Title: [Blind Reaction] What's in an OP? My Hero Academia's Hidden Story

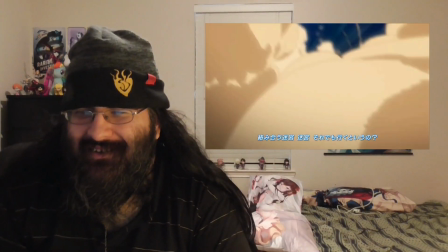[8:29]
Even though they're minor characters, all of the villain designs are unique and memorable.
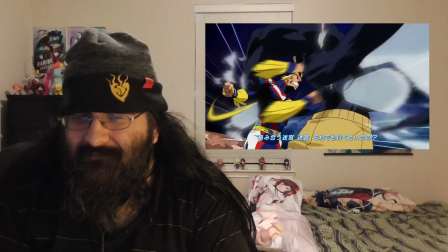[8:33]
The camera moves in a fast and dynamic fashion, and the match cuts between scenes just work.
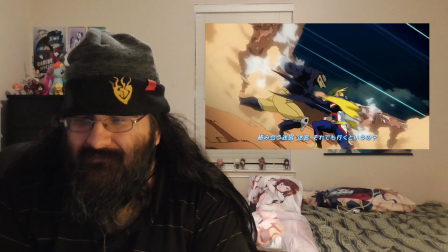[8:39]
Jumping from Shigaraki's open hand to All Might's, from a dust explosion to Kurogiri exploding into a black mist,
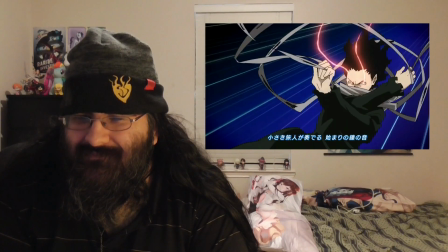[8:46]
from his eyes opening to Eraser Heads doing the same, and from this random villain to Deku's shoe.
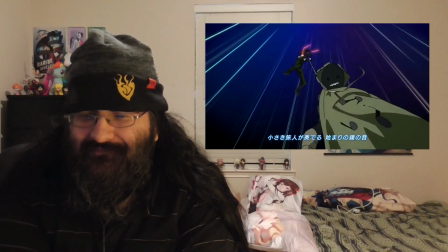[8:52]
The last one might seem a little strange, but the design of the villain's coat looks kind of like a shoe.
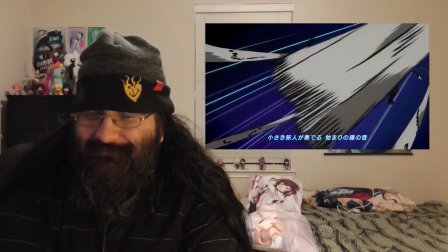[8:57]
It does. I see what he's getting at.
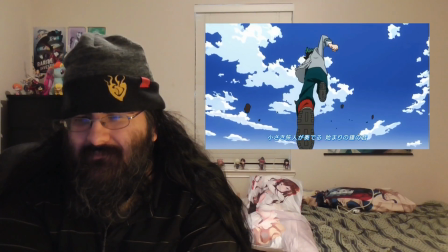[9:03]
and fun to watch as is the sequence that follows where the most important members of class 1a show off their superpowers one by one there's
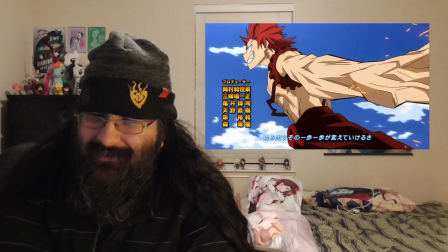[9:12]
not much narrative meaning to it beyond hey here's some cool heroes look what they can do but it gets you no momo nonetheless that leads into a beautiful
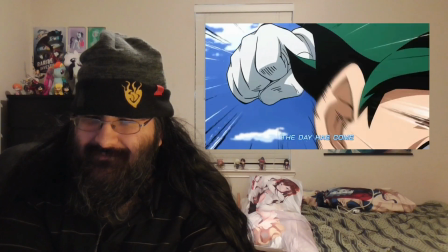[9:20]
shot where deku morphs into his hero costume then throws a punch as his fist rapidly swaps out with all mics with the purple energy of
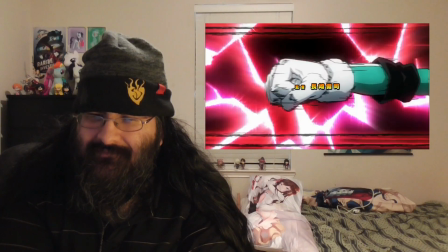[9:29]
one for all coursing in the background showing his struggle to carry the torch from his mentor this is followed by all of the characters who weren't important enough
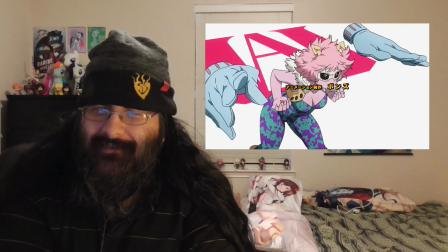[9:37]
to join the earlier lineup taking up battle poses two at a time in front of the ua logo before we see a final group shot of the whole
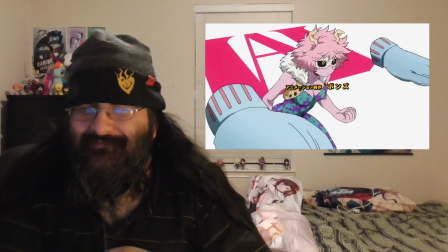[9:45]
class getting ready to defend their school at first i was a little bit upset i do like how momo and kyoka are uh together but
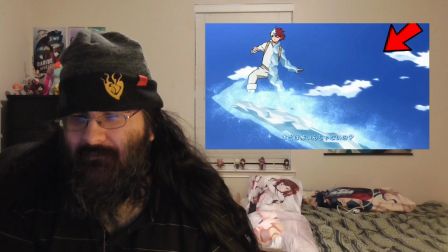[9:53]
then i noticed that she was actually included in the montage without her gloves or shoes right here and she shows up at other points in the op here here and
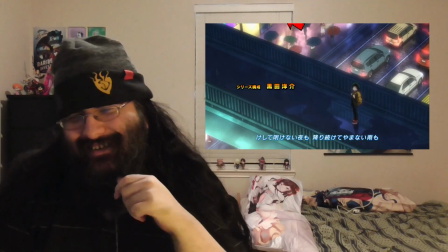[10:02]
also here and hardcore fans will notice her reflection here oh best
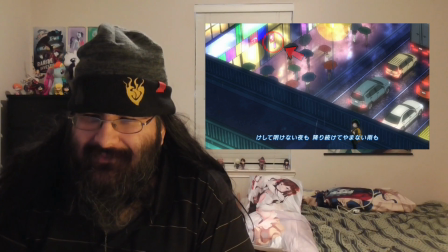[10:06]
girl yes yes yes as she should the day is a pretty
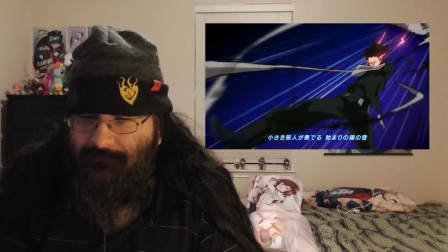[10:11]
incredible opening more to it than first meets the eye but they only get more complicated from here the second
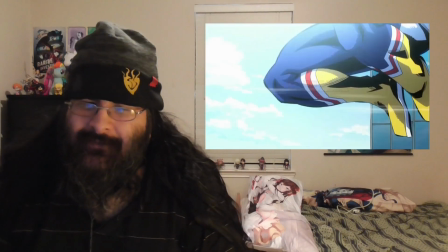[10:18]
opening there we go kicks off with a triumphant choir chanting deku standing proud atop a high-rise,
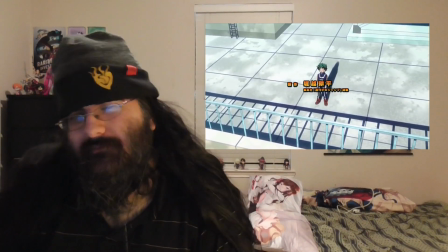[10:25]
and All Might soaring through the air in front of him. There are a few important points of contrast between this and the opening shot of the first OP.
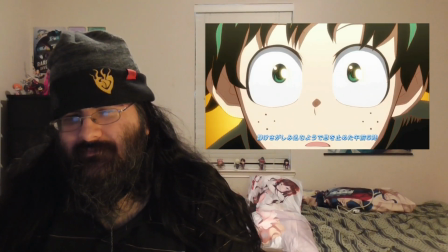[10:33]
The most obvious is Deku's expression.
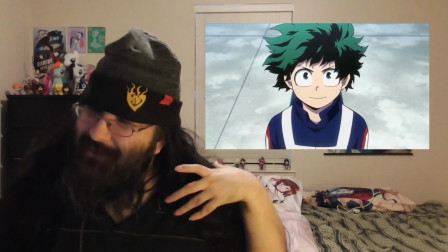[10:36]
Rather than looking meek and lost, he looks confident and self-assured, and he no longer reaches out, desperate to grasp at his idol.
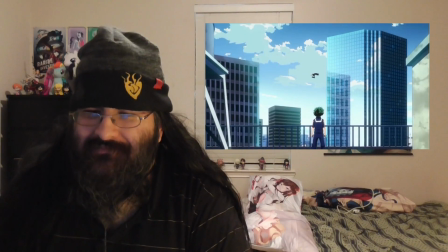[10:44]
Instead, he stands confidently, observing All Might in action. That confidence comes from knowing that he's on the path to reach All Might one day.
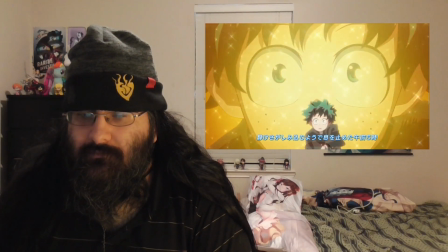[10:53]
His hero still soars above him, but Deku's not just kneeling on the ground anymore.
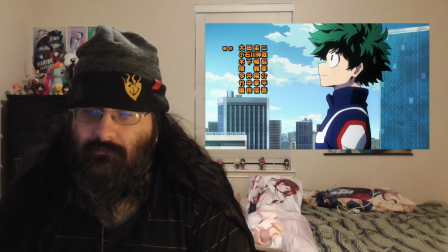[10:58]
He's already ascended to the top of a building, and he's preparing to leap up to that height.
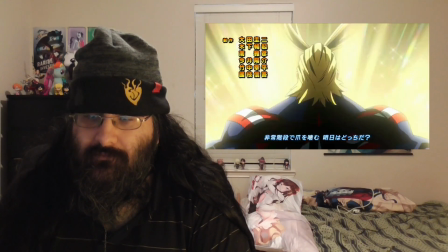[11:03]
The two are no longer surrounded by a glowing abstract void, but a very real, physical cityscape.
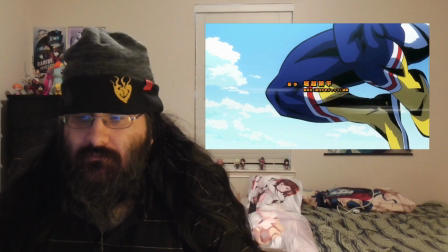[11:09]
Deku now knows his place in the world. He also has a much clearer idea of who All Might is. Instead of seeing him as a jumble of heroic attributes, the reflection on the building as he flies past it shows us his full body and face.
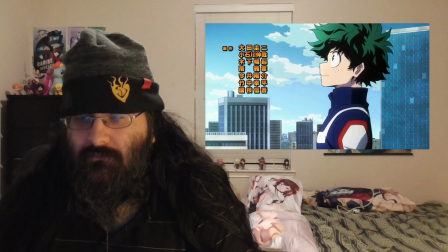[11:25]
Not only does that tell us he's flying really fast, it implies a deeper understanding on the observer, Deku's part.
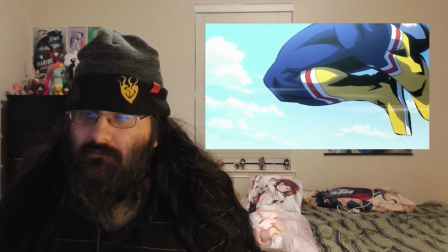[11:32]
The first 10 seconds of this opening are rightly spent building up to a single fantastic wide shot.
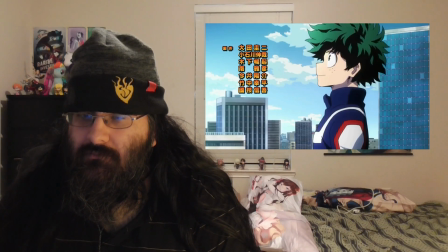[11:39]
The shift around Deku makes us wonder exactly what he's seeing, and the payoff to that is great.
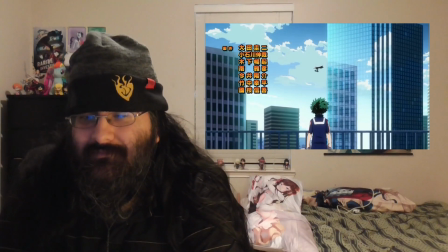[11:44]
Instead of simply looking up at All Might, we see awareness on Deku's part of how he fits into that picture.
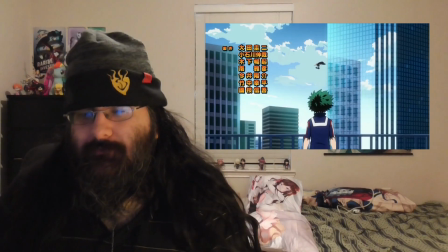[11:52]
We're seeing something that we never saw in the first OP here. The two of them framed together by themselves in a single shot.
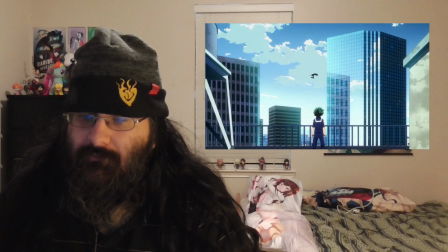[12:00]
All Might may be high up and far away, but this implies that he's reachable.
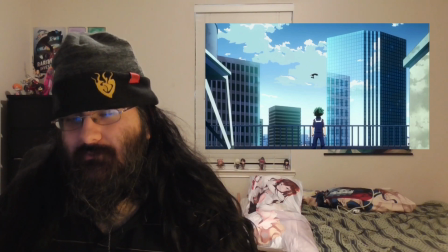[12:05]
Though, even if he wasn't, that wouldn't stop Deku from trying, as we see in the beautiful first ED of the series.
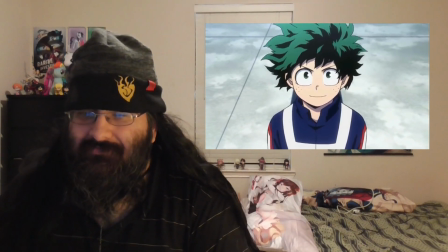[12:12]
We cut back to Deku's face, smiling up at his hero, and the title card fades in over top.
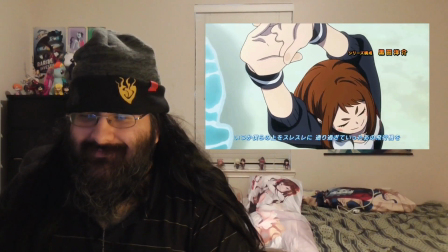[12:18]
From the title, we jump to a montage of each student warming up for a sports festival.
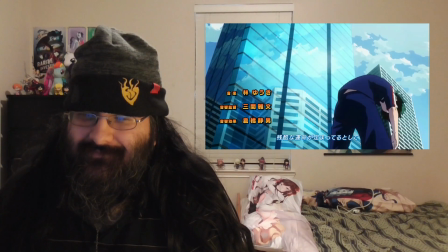[12:23]
The stretches they perform are pretty simple, though well animated, and each student trains with a look of intense determination on their faces.
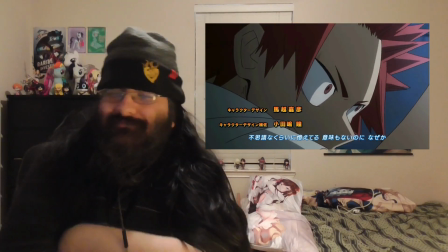[12:30]
This sequence serves as a suitable build-up to the action climax of the OP, but there's a little more to it than that.
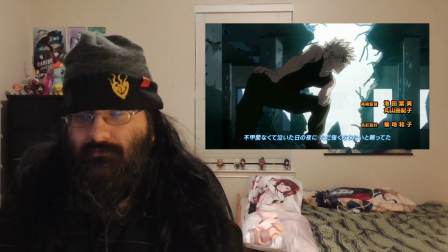[12:37]
The places where most of the students train hold significance to them. Bakugo's is maybe the most obvious.
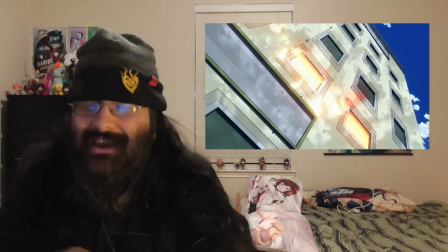[12:43]
He's doing warm-ups in the building that he and Deku destroyed during their first training exercise at the school,
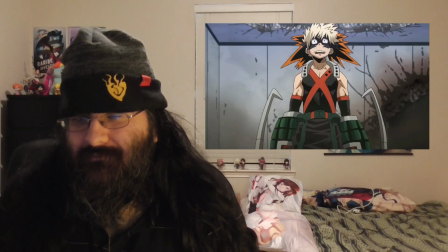[12:49]
signifying that he's still hung up on the loss and eager for revenge. Uraraka is training on what appears to be Deku.
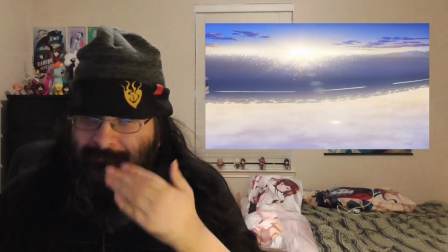[12:57]
Not sure he's pronouncing everything quite right. Deku had to clean up in order to earn the power of one for all.
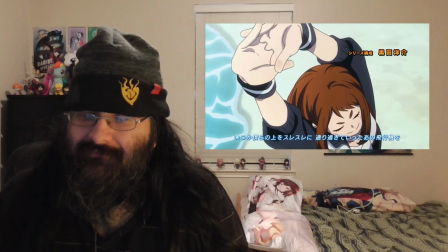[13:02]
This signifies her worries that she's only gotten to where she is because she's relied on Deku and her other classmates,
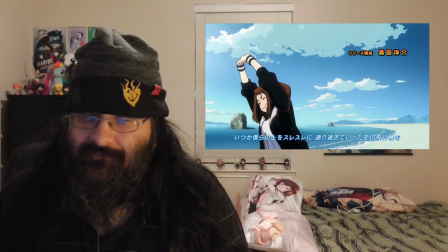[13:09]
and her desire to accomplish more by herself i think eijiro is just
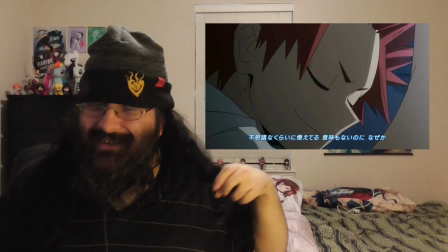[13:13]
included here to fill time though since he's not all that important he's not and while the arc should have been
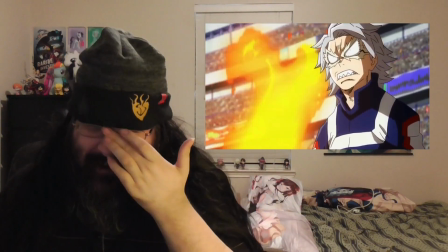[13:19]
momo develop his character a bit his rivalry with i mean she's not important either but if you're gonna have a filler character guess is that he's probably here because he was super
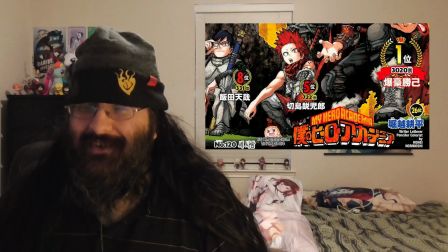[13:27]
high up on the jump popularity pool but that's just a theory wow uh you know nice also feels a bit fillery
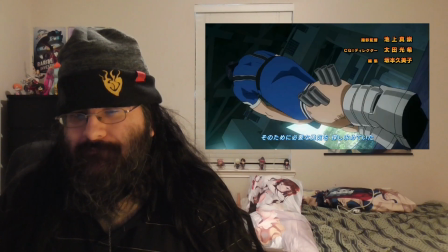[13:36]
although the fact that he's stretching in the darkened outskirts of the stadium where he receives the news that his big brother was attacked by the hero killer stain
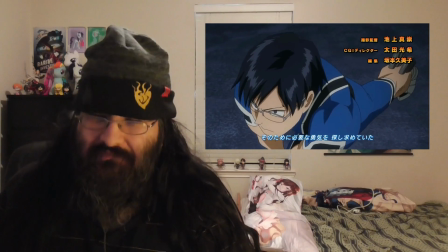[13:43]
could be early foreshadowing of the next arc of the series that possibly his cold expression here in a new light by the way in a
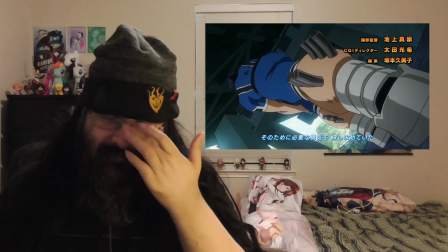[13:51]
nifty easter egg you can i think we did get some good ida development though too i mean we catch
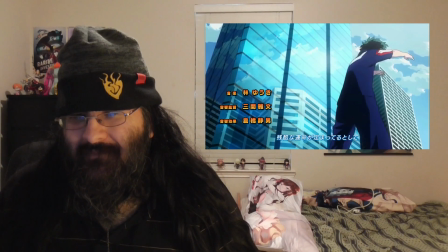[13:56]
up with deku stretching on the same rooftop we saw at the start it was before the actual tournament,
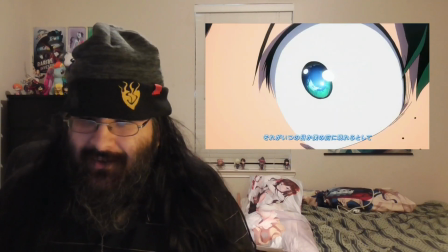[14:01]
it was like in the cavalry battle. I guess he and Donald Trump missed the same memo.
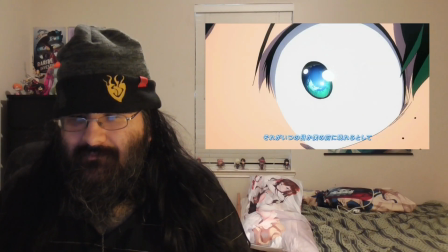[14:08]
Jokes aside, the sun represents the heroic ideal of All Might here, just as the star that Deku was chasing in the first ED did there.
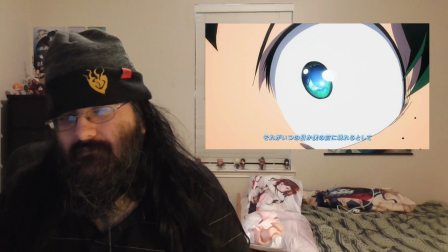[14:17]
Deku has his sights set firmly on that goal, but when we cut to Todoroki,
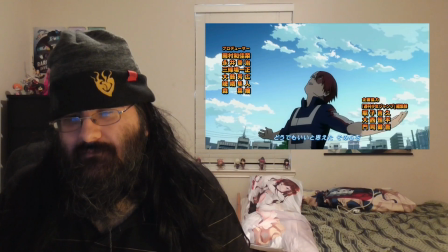[14:22]
we can see that his view of that ideal is clouded, literally, by his pride and his hangups about his father.
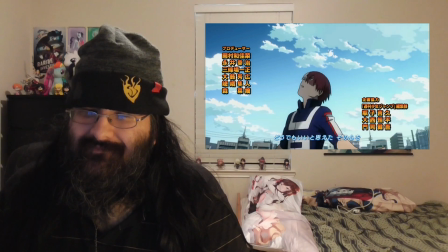[14:29]
Deku and Todoroki are posed in almost the exact same way here,
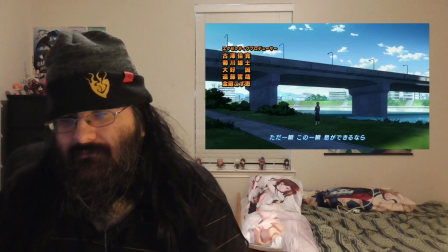[14:33]
which creates a sense of visual continuity between the two scenes, as well as a point of comparison between the two of them.
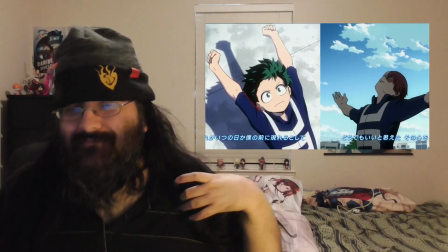[14:40]
The fact that they face in opposite directions hints that there's a conflict between them that will be the focus of this arc,
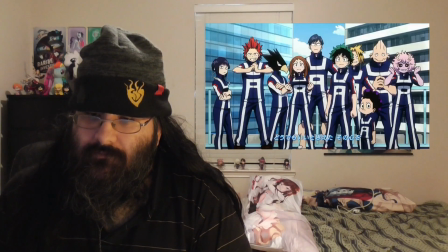[14:47]
which is confirmed when Todoroki turns to face Deku in the group shots. The two of them are the only students to move in these shots, aside from Eijiro,
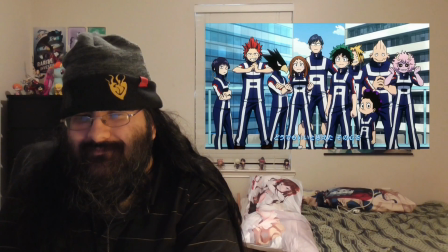[14:55]
which almost seems like he's misreading the atmosphere and thinks that he's the protagonist and the one that todoroki is challenging
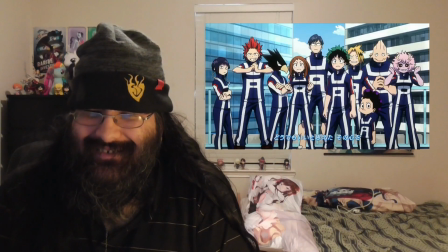[15:01]
out of character for him so i think they just felt like they needed more motion in the
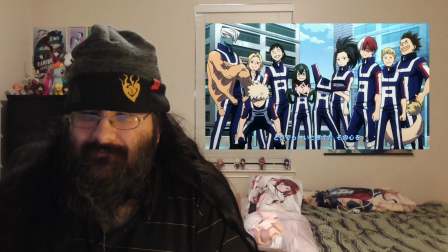[15:07]
shot to give it a bit of an extra punch but even the stationary characters are all posed in a way that conveys a bit of their personalities and
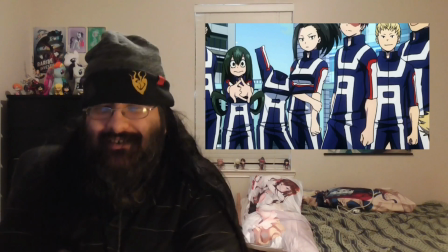[15:15]
as always toru manages to be the wow wow despite i mean look at sue there going back to what makes todoroki doing that hand thing
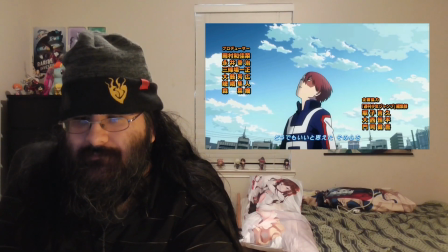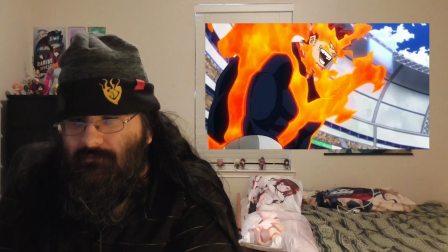[15:35]
Yeah.
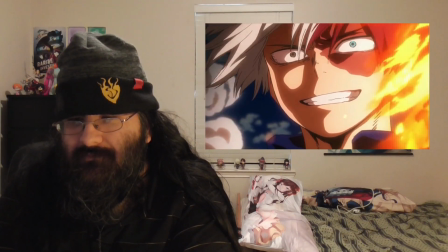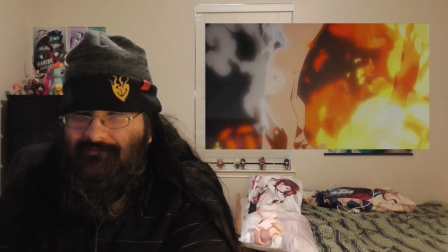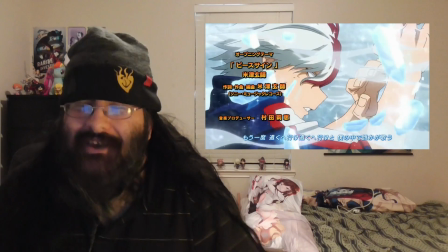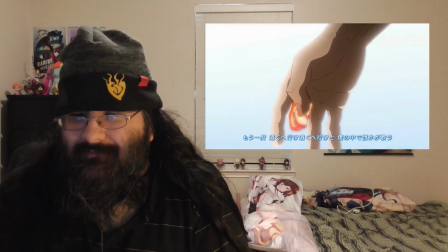[15:53]
beautiful, but there's not much to analyze here again. Except for the obvious symbolism of seeing Deku blow away Todoroki's ice.
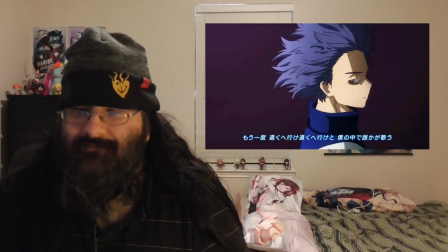[16:00]
They mainly just offer a glimpse of what's going to happen during the tournament while showing off the powers of each respective classmates.
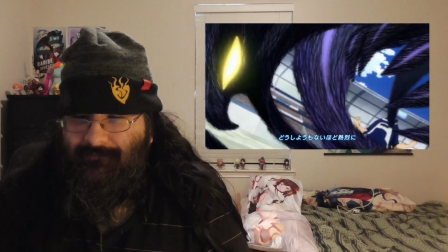[16:07]
They're good action shots aside from this weird insert, but they're not quite as cool or cleverly cut together as the action from the first OP.
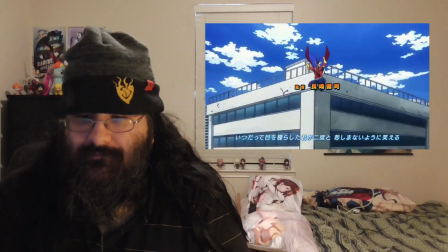[16:15]
That said, the shot of All Might leaping across the entire city is pretty damn impressive animation,
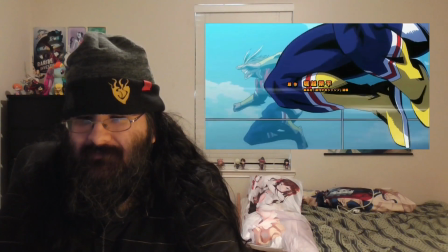[16:21]
maybe the best we've seen in these OPs so far, and it creates a solid sense of continuity with the start of the OP.
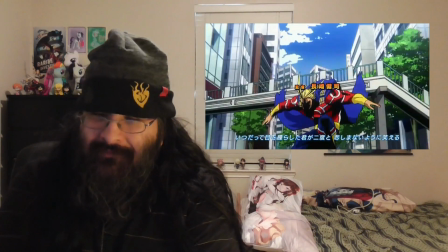[16:28]
When All Might lands- Oh, hey, look, Toru.